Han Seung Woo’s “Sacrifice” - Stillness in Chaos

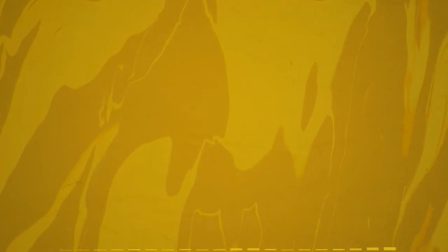0:00 I know the word underrated gets thrown around a lot by K-pop fans, but I'm gonna use it anyways.
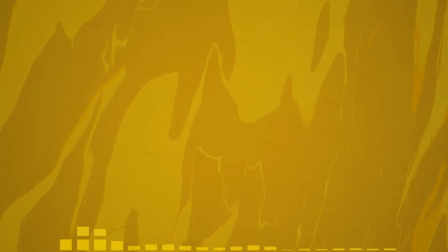0:08 I think the most underrated K-pop music video of 2020 was Han Sung-woo's Sacrifice.
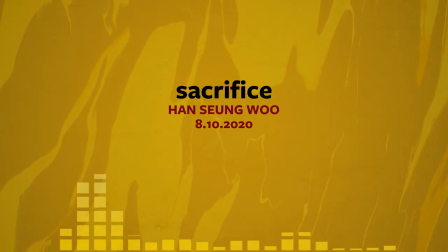0:15 I watched this music video on a whim. I'm not a victim stan, I didn't watch Protus 101, I didn't know anything about him. And I was completely floored by it. If you've never seen it, pause this, go watch it, and come back.
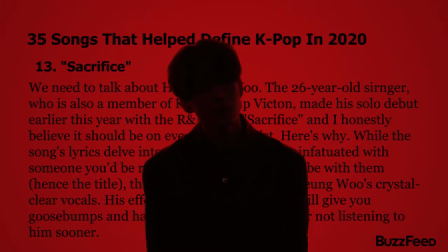0:32 It's obviously not the most high-budget music video ever. It's not a terribly original concept.
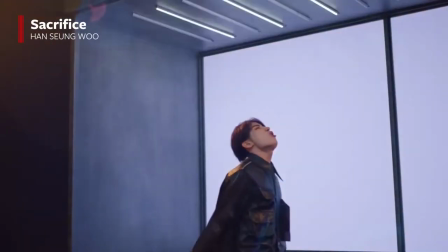0:38 The sports cars dancing in water, black silhouettes, trap R&B fusion. It's all stuff we've seen before.
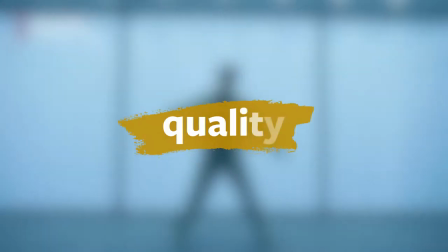0:45 It definitely has the quality I expect of any K-pop release.
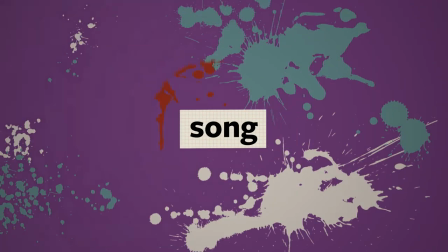0:49 The music video is great, the choreo is great, the song is great, but Sacrifice has this one thing.
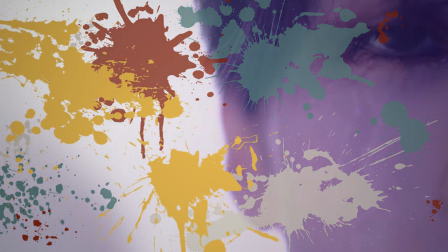0:56 And it's so beautiful, it almost makes me cry.
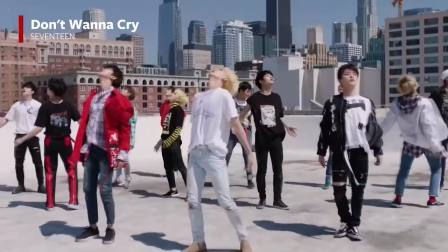1:00 And this one thing happens so rarely in K-pop, I only have a list of four music videos that I've seen successfully pull it off.
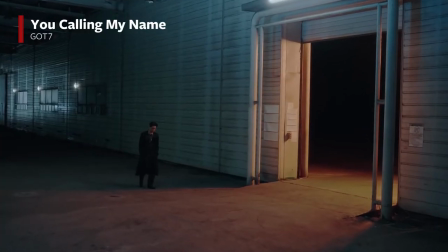1:09 It's no coincidence that these four music videos also all happen to be some of my favorites.
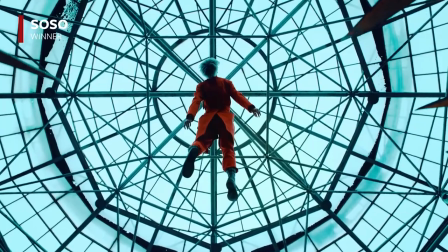1:15 And what all of these music videos have, what sacrifice has, is moments of stillness amongst the chaos.
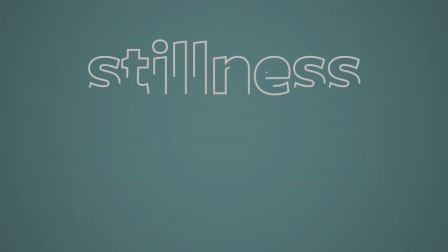1:26 K-pop as an art movement does not tend to have a lot to do with stillness.
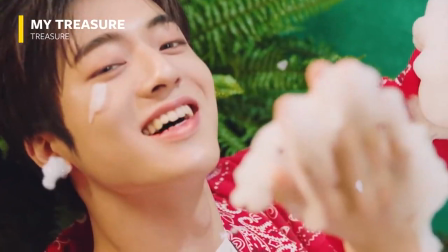1:31 Music videos are often crazy, colorful, and extravagant, bordering incomprehensible.
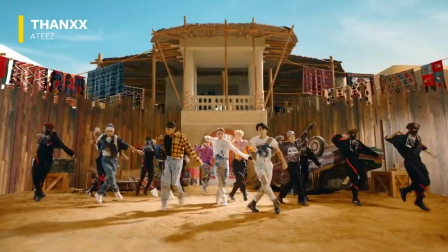1:37 You typically have to watch any given K-pop music video multiple times to take it all in.
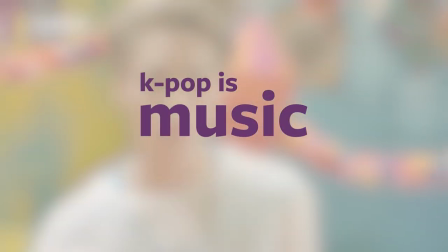1:42 K-pop is certainly music, but I often think of it as music expressed in its most maximalist form,
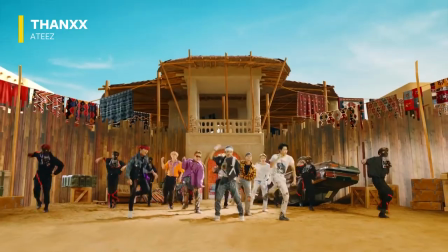1:49 a visual and audio parade of artistic content purposely made to overwhelm.
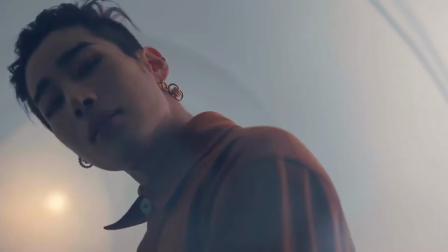1:55 And Sacrifice is a K-pop music video like any other,
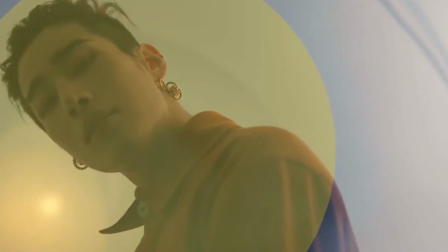1:59 but what I find truly spectacular about it is its ability to find so much balance in its execution.
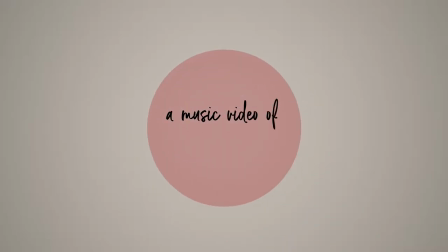2:05 This music video is entirely filled with contrast.
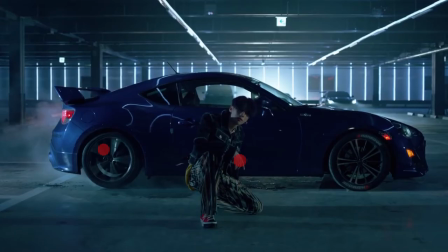2:09 Dark and light, vibrant and muted, fast and slow, loud and quiet, chaos and stillness. You need one to have the other. The contrast between the two is what makes the other that much more impactful.
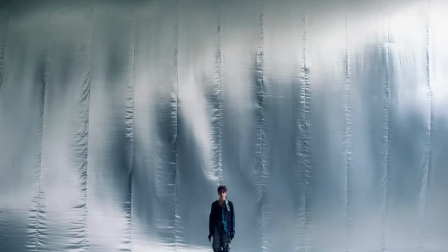2:24 But the scene that really does it for me is this one, just before the second chorus.
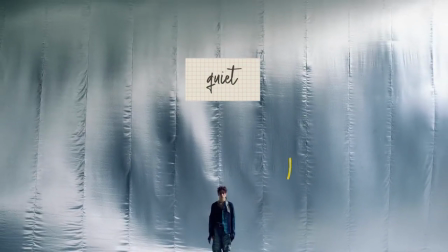2:30 All of the sound pulls out in your left with nothing but Sungwoo's high clear vocals and a piano-like synth.
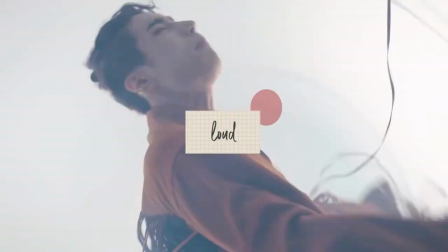2:38 Right afterwards, the chorus comes in almost deafeningly loud in comparison.
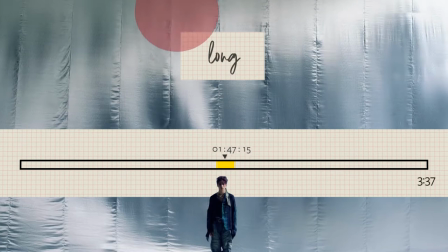2:43 The shot is remarkably long considering how much cutting there is in the rest of the music video.
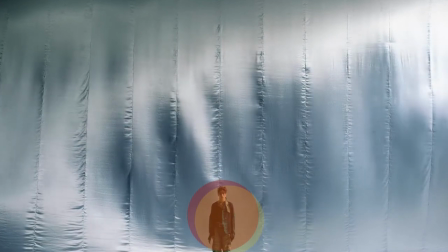2:48 The camera pans in ever so slightly and Sungwoo doesn't dance or even move at all.
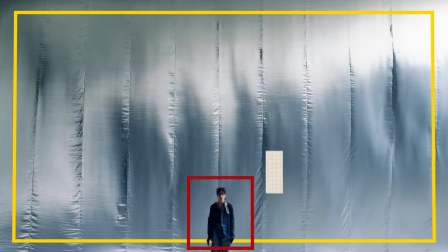2:54 It's beautifully framed with him in the center appearing very small and vulnerable compared to the scale of the room.
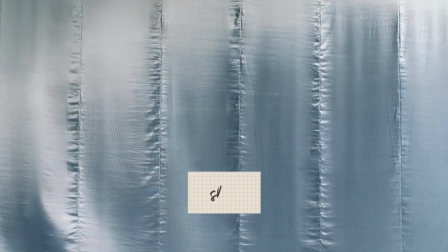3:01 And the only thing that moves is the soft, slow-motion ripples across the silver fabric in the background.
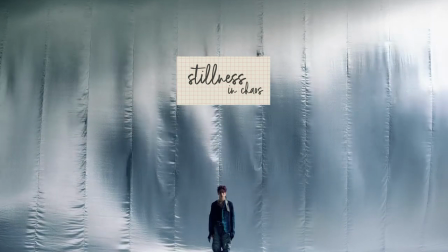3:09 And what this shot immediately made me think of is this very early, untitled Jackson Pollock mural.
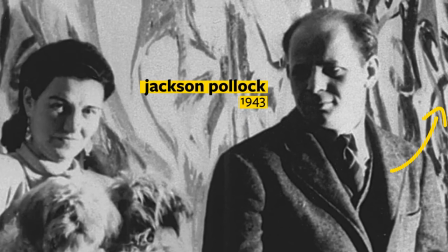3:16 This painting is sometimes referred to as the Guggenheim mural, since it was commissioned by Peggy Guggenheim, the renowned art collector and patron.
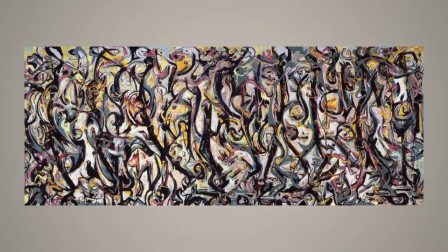3:24 The commission was Pollock's big break into the high-class art world. This painting marks his transition from obscurity to mass popularity.
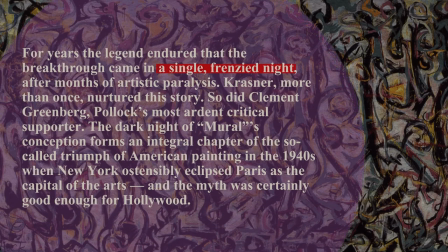3:34 There's a common myth that this painting was made entirely in one night, with Pollock procrastinating and putting it off until the absolute last minute.
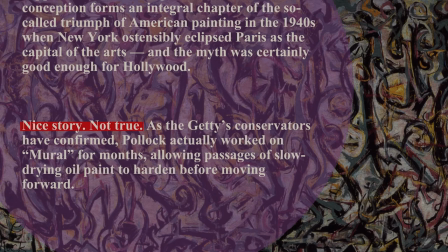3:42 This was later proven to be untrue, with layers of paint being put down over the course of several weeks.
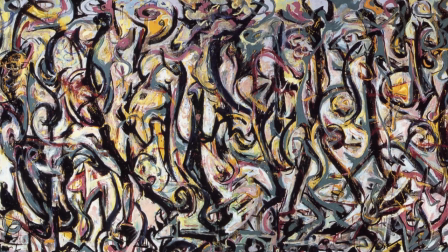3:48 But the notion of this painting being created in a single moment of frenzied euphoria still persists.
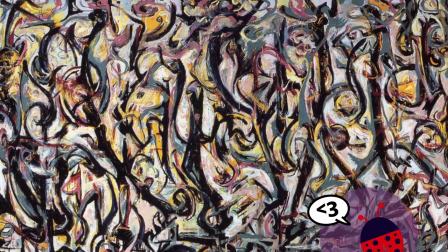3:55 It's one of my most favorite paintings in the whole world, and almost everything I love about it are the exact same things I love about Sacrifice.
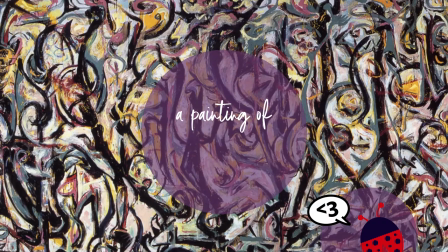4:04 It's a painting of contrast.